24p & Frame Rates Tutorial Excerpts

Every major film and almost every television show is either shot on 24fps film or 24p HD video. It's exotic, the frame rate of Hollywood, and suddenly everybody wanted it because they wanted to shoot movies instead of just videos.
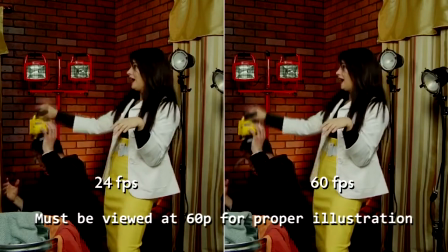But if you don't know what different frame rates do for you, it's easy to get confused. Out there on the wilds of the internet, there's a lot of conflicting and just plain bad information. We're here to help you separate the good from the bad and get you started on the right track. We assume you're here because you want to shoot 24p, so that'll be our focus.
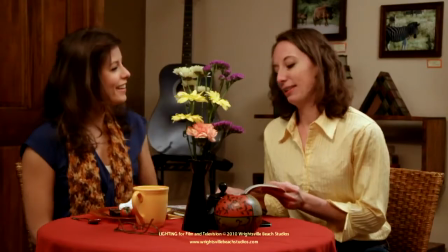But we'll also discuss what makes a frame rate a frame rate, why different frame rates are useful, and how to choose a frame rate.
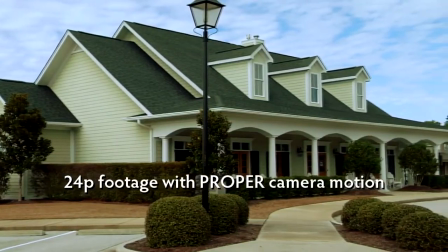Then we'll talk about 24p specifics, like how to shoot it, what pulldown is all about, editing your footage, and finally, export. So we've got a lot of ground to cover. Let's start by tackling a few of the misconceptions.
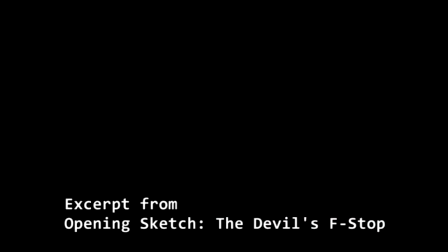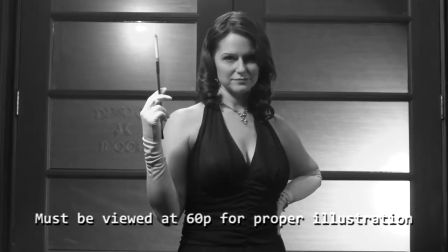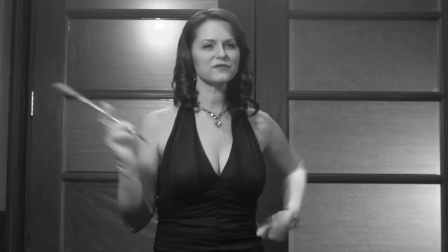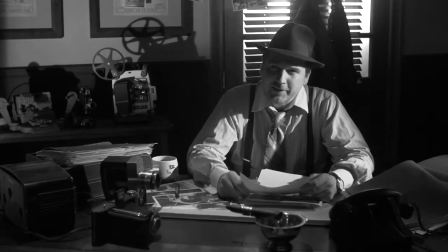We designed this sketch specifically to address some of the most persistent objections to shooting 24p. First and foremost among them is the idea that frame rate doesn't matter, and that only lighting and filmmaking technique do.
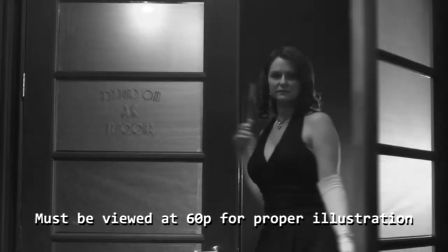Our characters looked like they were in totally different productions, didn't they? But they weren't.
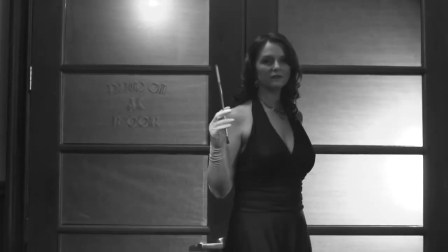They were on the same set, in the same room, with the same basic lighting scheme and production design.
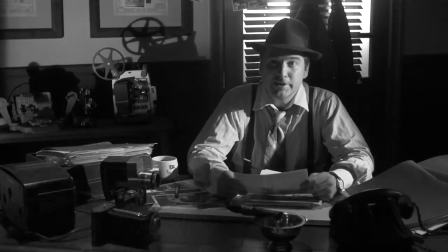But the only difference between them is that we shot her at 60p rather than 24p, like we shot Mr. Cadence.
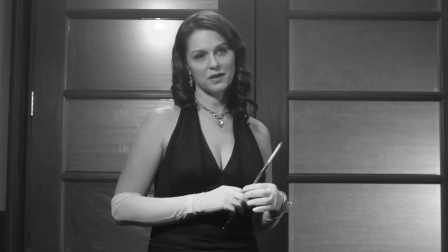Let's look at how the difference disappears if she had been shot at 24p all along.
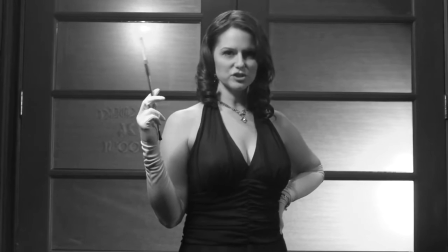Mr. Cadence, I believe you were hired to shoot me. Take a number, miss.
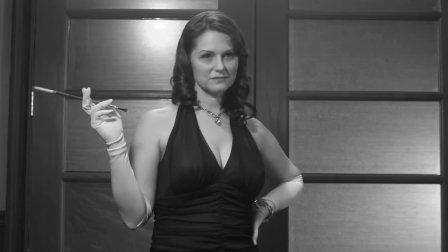Mrs. Samples. Perhaps you've heard of my husband, Manny?
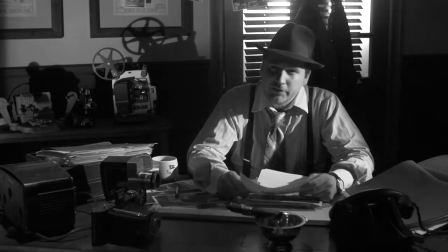Oh yeah, he's a big wheel down at the TV factory. I hear his operation's quite the laundry.
See? Totally different feel. They're suddenly part of the same world. And the only difference is the frame rate. Not the lighting, not the production, but the frame rate. Keep that in mind and you're ready to understand why.
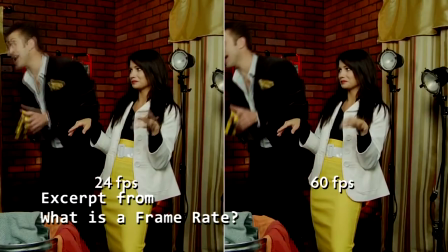Faster frame rates are about smoothness. At 24 frames per second, there can be a bit of a stutter to the movement.
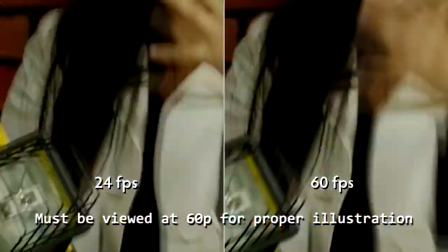You can see it. It still looks like smooth motion, but it's clearly different from 60.
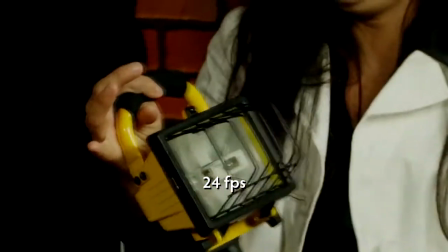If you shoot something at 24 frames per second, in picture one, a moving object or person is here.
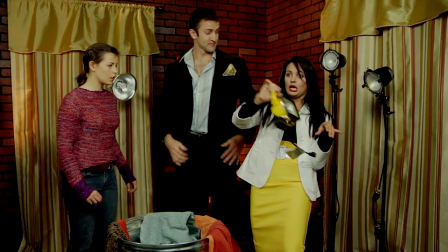In the next picture, 1 24th of a second later, it's here, and then it's here.
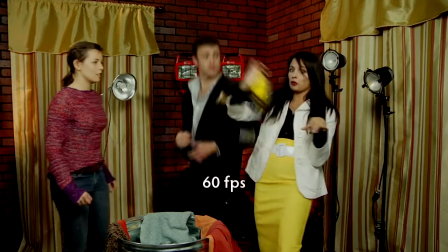If you shot the same thing at 60 frames per second, you're taking a lot more pictures a lot closer together.
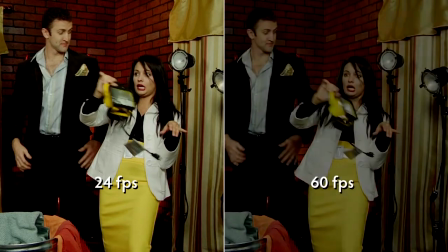Instead of the object starting here and then moving to here, we can see the object here, but then it's also here, here, and here before it gets all the way to here.
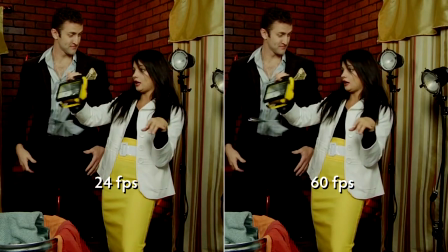A faster frame rate gives you smoother looking motion because each picture hangs less and each object moves less.
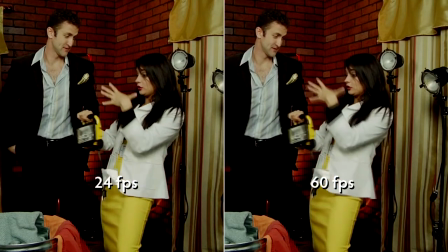And you get to see the object in more places within the image so your brain can interpret things more smoothly.
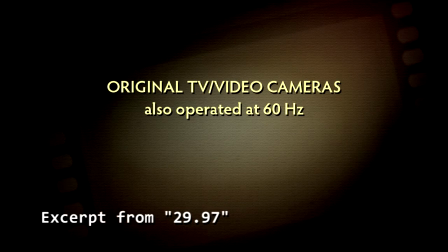Original video cameras worked in the same 60 hertz power standard and they were also interlaced.
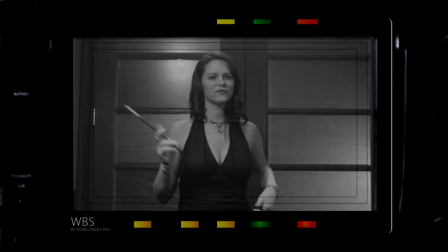Their sensors were read 60 times per second. The sensors didn't image whole progressive frames like progressive cameras do now.
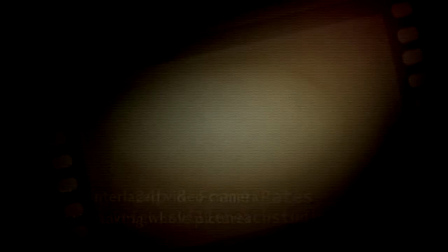They imaged interlaced fields just like the TV displayed. It's not doing this 30 times per second and splitting the 30 pictures up into fields.
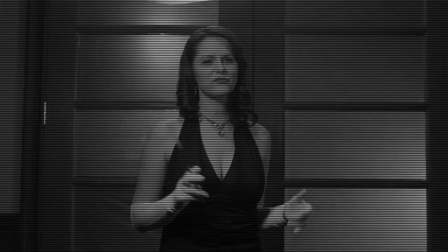It's doing this 60 times per second and every single time it's a new image.
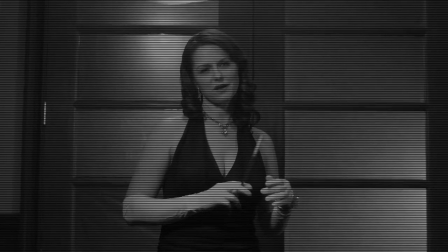A half image maybe, but look you can still make out a coherent picture.
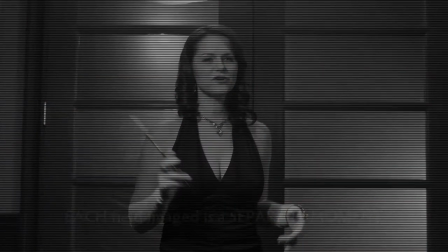Every time a new field is created, it's taken at a different time from the field before it and the field after it. It's a different moment in time from field to field. You can take one field and then lace it together with the next field, but you immediately see the problem.
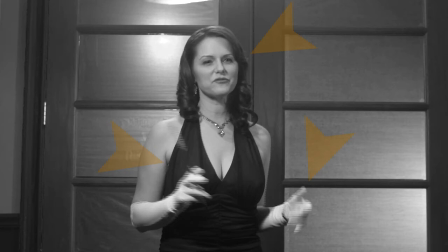There was motion between the times the fields were imaged.
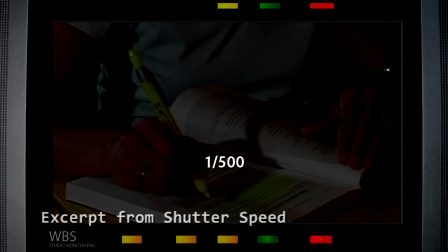A very fast shutter speed doesn't expose for long and it doesn't let in a lot of light, so you need a lot of very bright light in order to have enough for a good picture.